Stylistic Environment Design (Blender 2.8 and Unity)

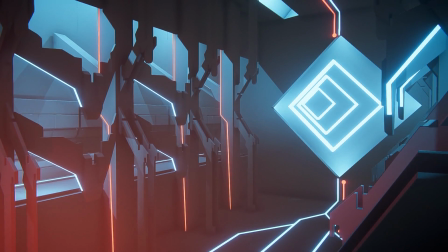Since this is improvisation, while creating content, we work on an endless design loop of making changes, being inspired and generating new ideas from those changes, and then using those ideas and creating more changes.
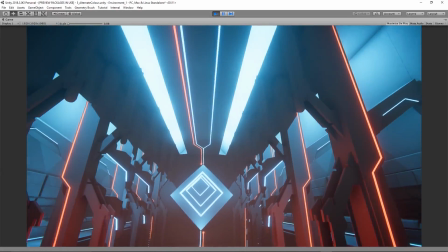This means that depending on how much freedom to change you want to give yourself, the end result could end up evolving into something completely different.
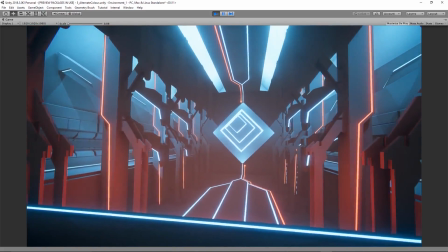I should also mention here that I am making use of third-party tools to get extra lighting and post-processing effects.
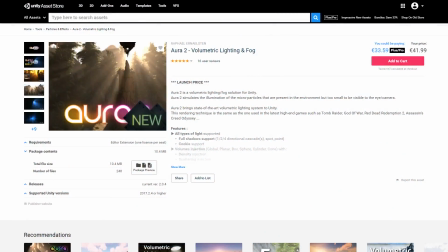For the volumetric lighting, I'm using Aura 2.
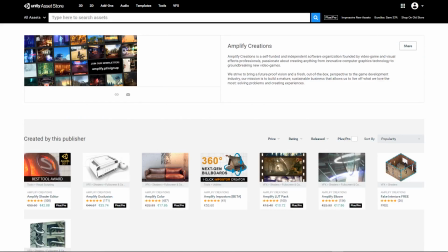As well as that, I often make use of the different tools provided by Amplify Creations, as well as Sonic Ether's Natural Bloom and Beautify by Connect.
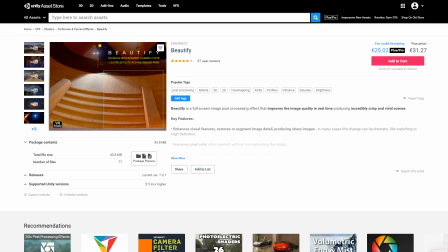Now let's move on to the next phase.
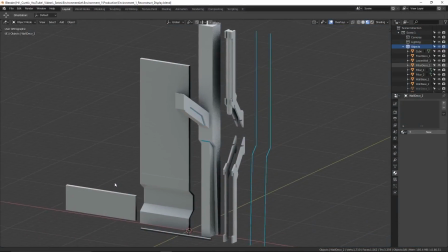After I feel happy with the blockout and I know what direction I want to take it in, I'll move on to a reconstruction phase, which is where I start to split the blockout into individual repeatable modular pieces in Blender,
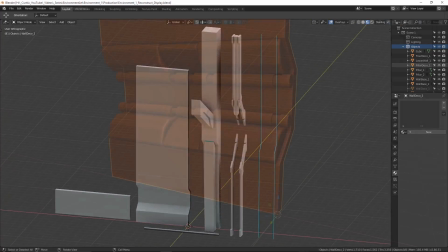which I will then turn into prefabs inside of the game engine. When making these changes, I make sure to stick to the 3D grid as best as I can,
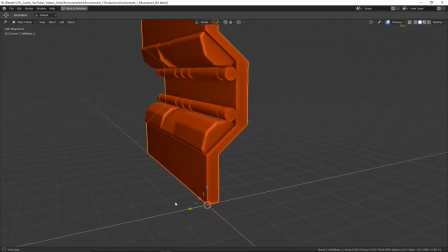making sure that the origins of objects are in appropriate places on that grid, ensuring that the pieces will fit together properly inside of the engine.
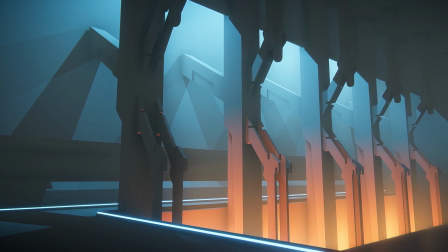I will go through this before starting to add extra layers of detail to the environment, because the later you leave this phase, the more effort it will take to clean up the project later on.
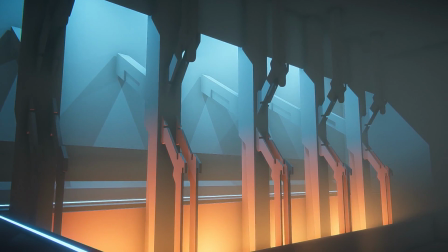At the end of this reconstruction phase, I end up with a scene that looks almost identical to the blockout,
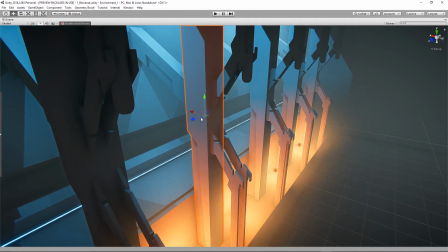but now I know that I have a collection of individual prefabricated objects that I can manipulate and add more detail to without having to worry about project file cleanup later on.
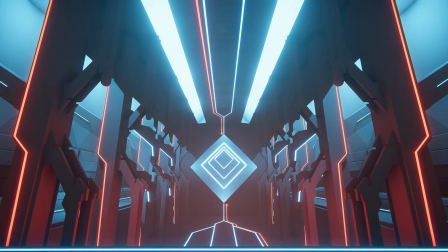This is where I begin to move on to detailing.
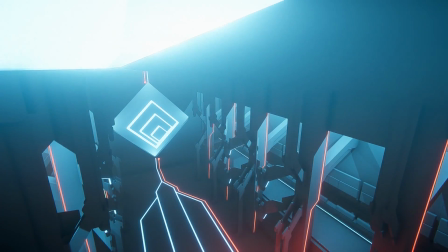When it comes to adding detail objects to the scene, there are a few tricks I make use of to keep myself from getting mentally stuck in one place for a long time.
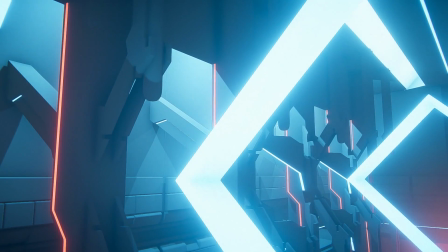What you really need to do is keep trying to find new angles of approach to give yourself a fresh perspective on your creation.
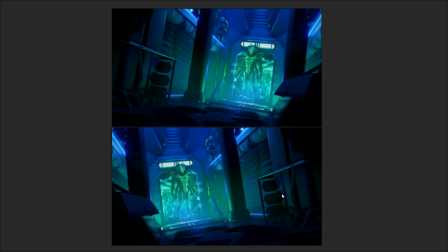2D artists quite often do this by flipping their work horizontally to reset their perspective, but in 3D there's more we can do to help with this.
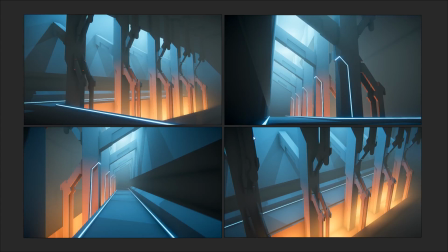One thing I like to do is set up a collection of cameras at an interesting variety of angles, and then I tell myself that it's my goal to turn each of those camera shots into an individual art piece. What this means is that I'll start adding details from different perspectives, and then in the end, I'll end up with a collection of nice beauty shots,
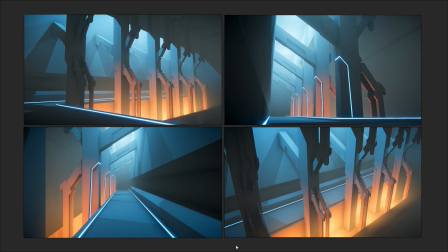as well as an environment that should look cool all around just as a consequence of creating that sequence of images.
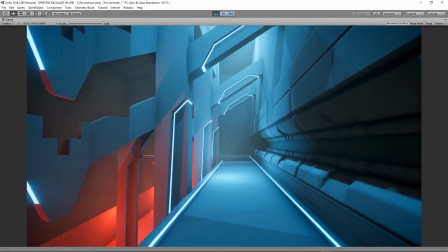In the process of going through the first iterations of detailing, I've ended up creating these elements of wall padding as well as other mechanical silhouettes.
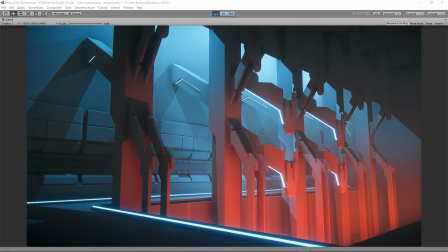At this point, I wasn't satisfied with just this corner area and decided that the environment needed to have a larger intrinsic purpose to it,
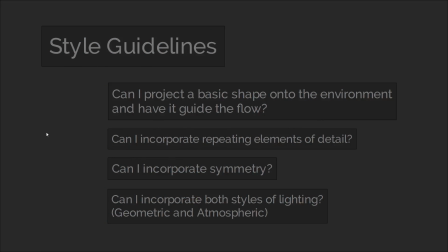so I went back to my original guidelines for this particular style of environment.
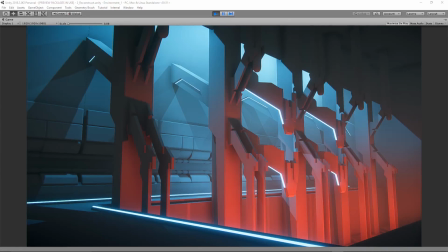Now, we're already using repeating elements in our design with these mechanical structural pieces, and I don't want to overdo it, so we've got that covered.
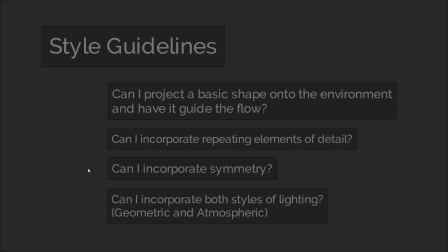However, I realized I could definitely incorporate symmetry here.
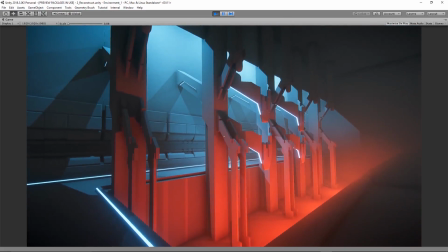An L-shaped pathway is kind of awkward to compose by itself, but if I mirrored the pathway over to the other side,
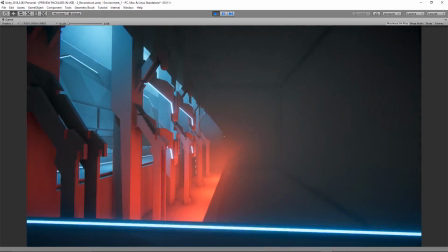then it would open up a wide range of possibilities for interesting composition and detailing in between.
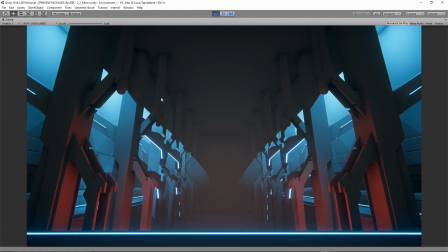This is the direction I end up taking, and in doing so, I end up with a situation where I have been presented with the opportunity to create an interesting point of focus in between the symmetrized elements. This mirror line is an excellent place to put the camera to get some establishing shots. In fact, I've done it quite a lot in the past, as you can see here.
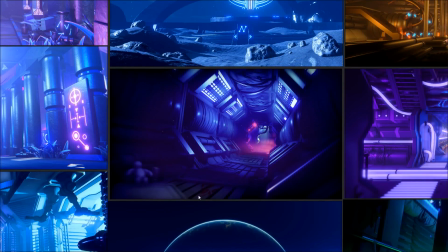You can also offset the camera from the mirror line to get some other interesting angles, like so.
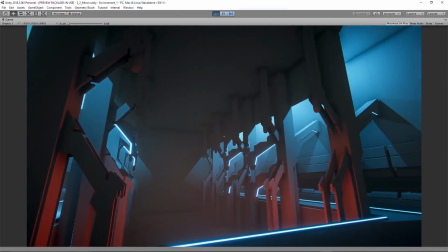For this composition to look cool, however, it requires a good use of a focus point along the center line.
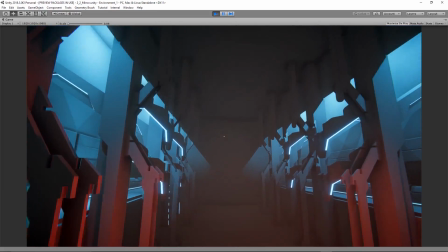I could put anything here, a window looking out into space, a suspended spaceship turning this into a hangar, or even some fiery industrial machinery chugging away.
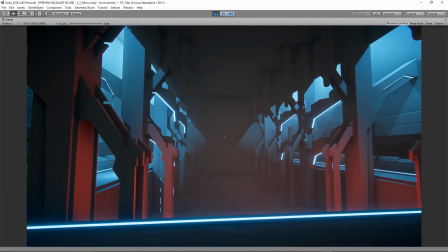But today I feel like I'm wanting to go for something a bit more subtle and abstract, which is more typical for my style.
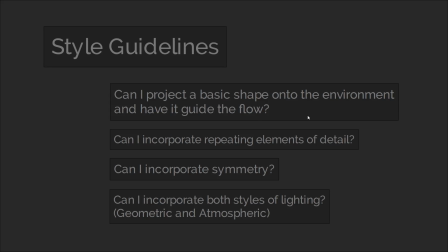Looking back, the first one is, can I project a basic shape on the environment and have it guide the flow?
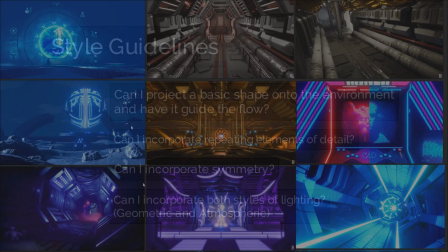Almost like you're tracing it into 3D space using physical details. If we take a look back at some of my old work, you can actually see that I've been doing this for quite a while.
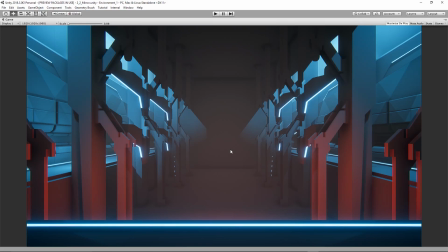What I decided to do for the center is project a geometric diamond shape and then make it a bit more fanciful through the use of repeating elements.
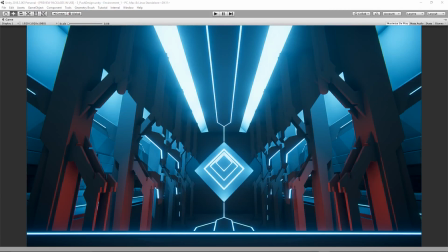Following that, I'll add some emissive contouring to guide the flow and fill in some empty space.
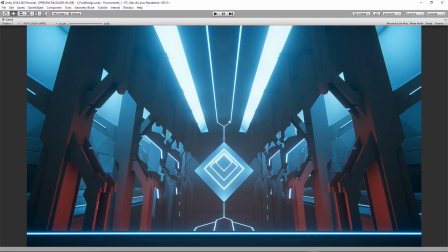I like having emissive lines offset by darkened plane geometry because it balances out other areas of the scene where there are more tightly packed structures. But now that we've got this nice looking scene, is there anything we can add to it to make it a bit more interesting to look at? Well, this is where we come onto the balance of symmetry versus asymmetry.
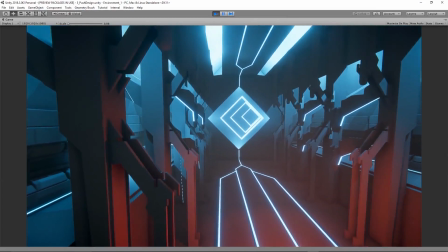I think to make a scene more compelling to look at, and even slightly more realistic despite it being stylized, is the subtle use of asymmetrical details.
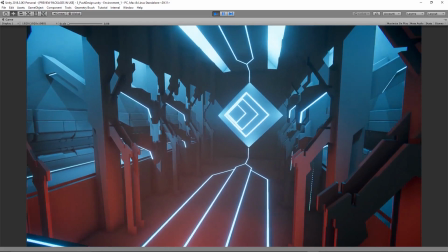A way I like to think of it is that we can use symmetry to set the stage, and asymmetry to tell a story inside of that stage.
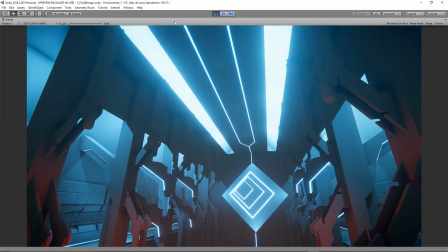Environmental storytelling is where you leave details in the scene which imply a history. In fact, the presence of light itself implies that something is alive and working, even if only digitally.
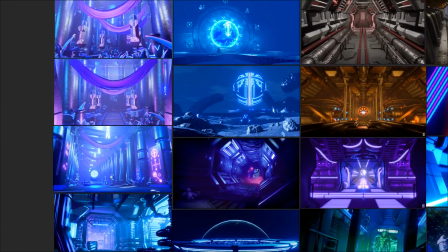We can see some examples of where I've done this in the past. In this temple hallway,
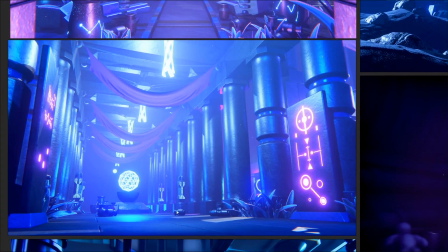the structure is architecturally symmetrical, but littered around are a variety of details on each side.
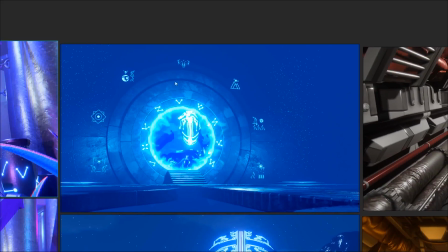For this portal scene, again the structure is symmetrical, but the glyphs around the portal are not the same. As well as this, the edges of the stone structures do not mirror across to the other side.
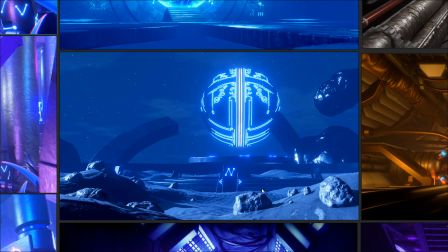In this scene, we can see that the balance has actually been flipped, where the main symmetrical element is the giant sphere in the center,
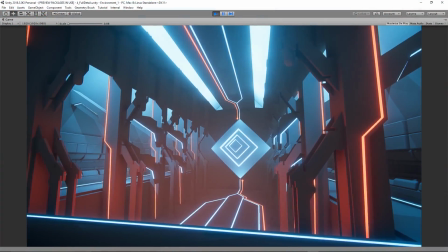and everything surrounding it is seemingly random asymmetrical detail. Keeping that in mind, I went back to do one more layer of detailing to see if I could make the scene a bit more compelling.
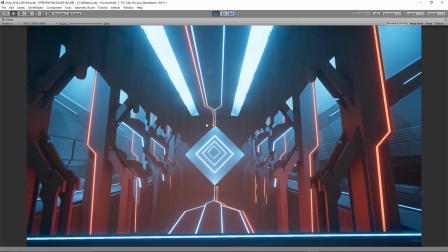If you look carefully, there is a slight indication of asymmetry, especially with the emissive elements.
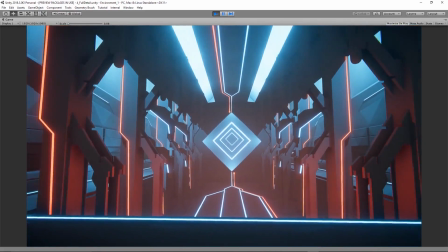So now that we're approaching the end of this, I want to show you one of the reasons why I like working with flat materials without color data imposed by textures.
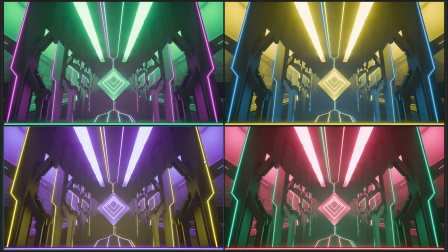I like experimenting with the look of different colors, which is something I briefly mentioned in my tips for concepting video. One of the ways you can do this is by shifting the hue, but of course this changes all of the color in the scene, which is annoying in the case where you want to keep emissive accents the same.
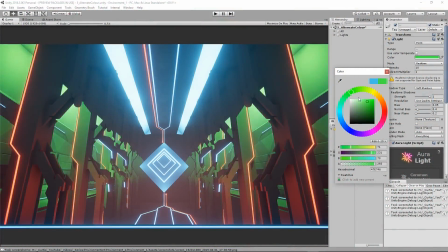You can also just change the colors of the lights in the scene,
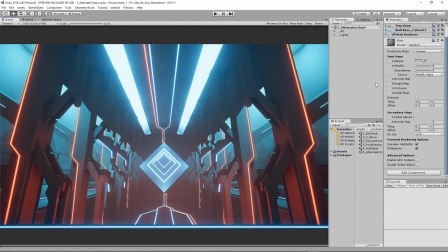but another method I like to use as well is shifting the base color of the common surface material from grayscale to an actual color,
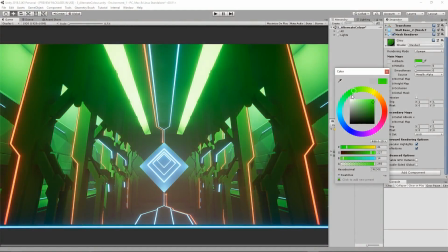and then shifting that around. We can end up with a wide variety of moods without affecting the color data of lighting or emissive elements.
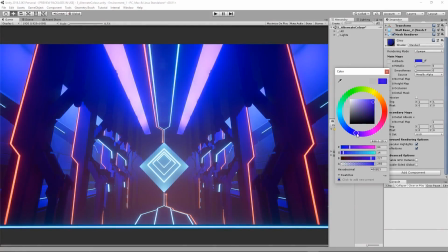This gives us a lot more precise control over the presence of color in the scene. This is a style I'm still experimenting with, and I'll continue to do so in the future.
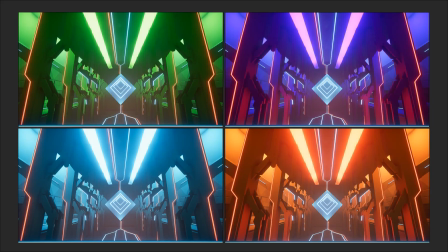Once I nail it down, I'll consider building a generative system that constructs randomized environments like this for me.
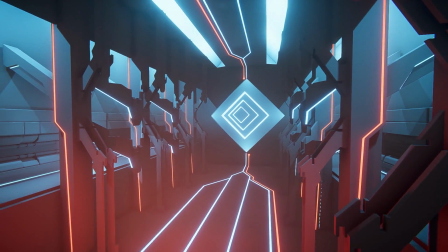Now I think that's where we'll leave it for now. If you've enjoyed this video, then don't forget to leave a like, comment, subscribe, and ring that bell.
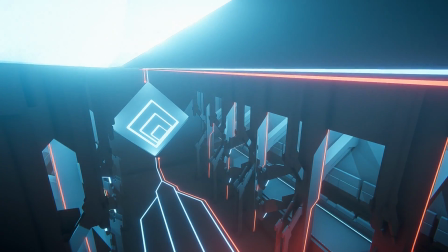You can also follow me on social media to stay up to date on content. If you like, you can also join our Discord server to take part in discussions and share your work.
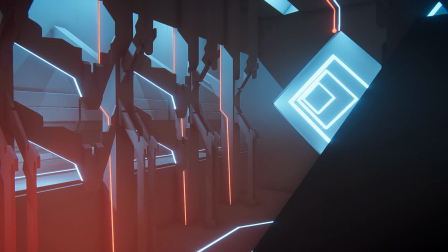So thank you for watching, and I'll see you next time.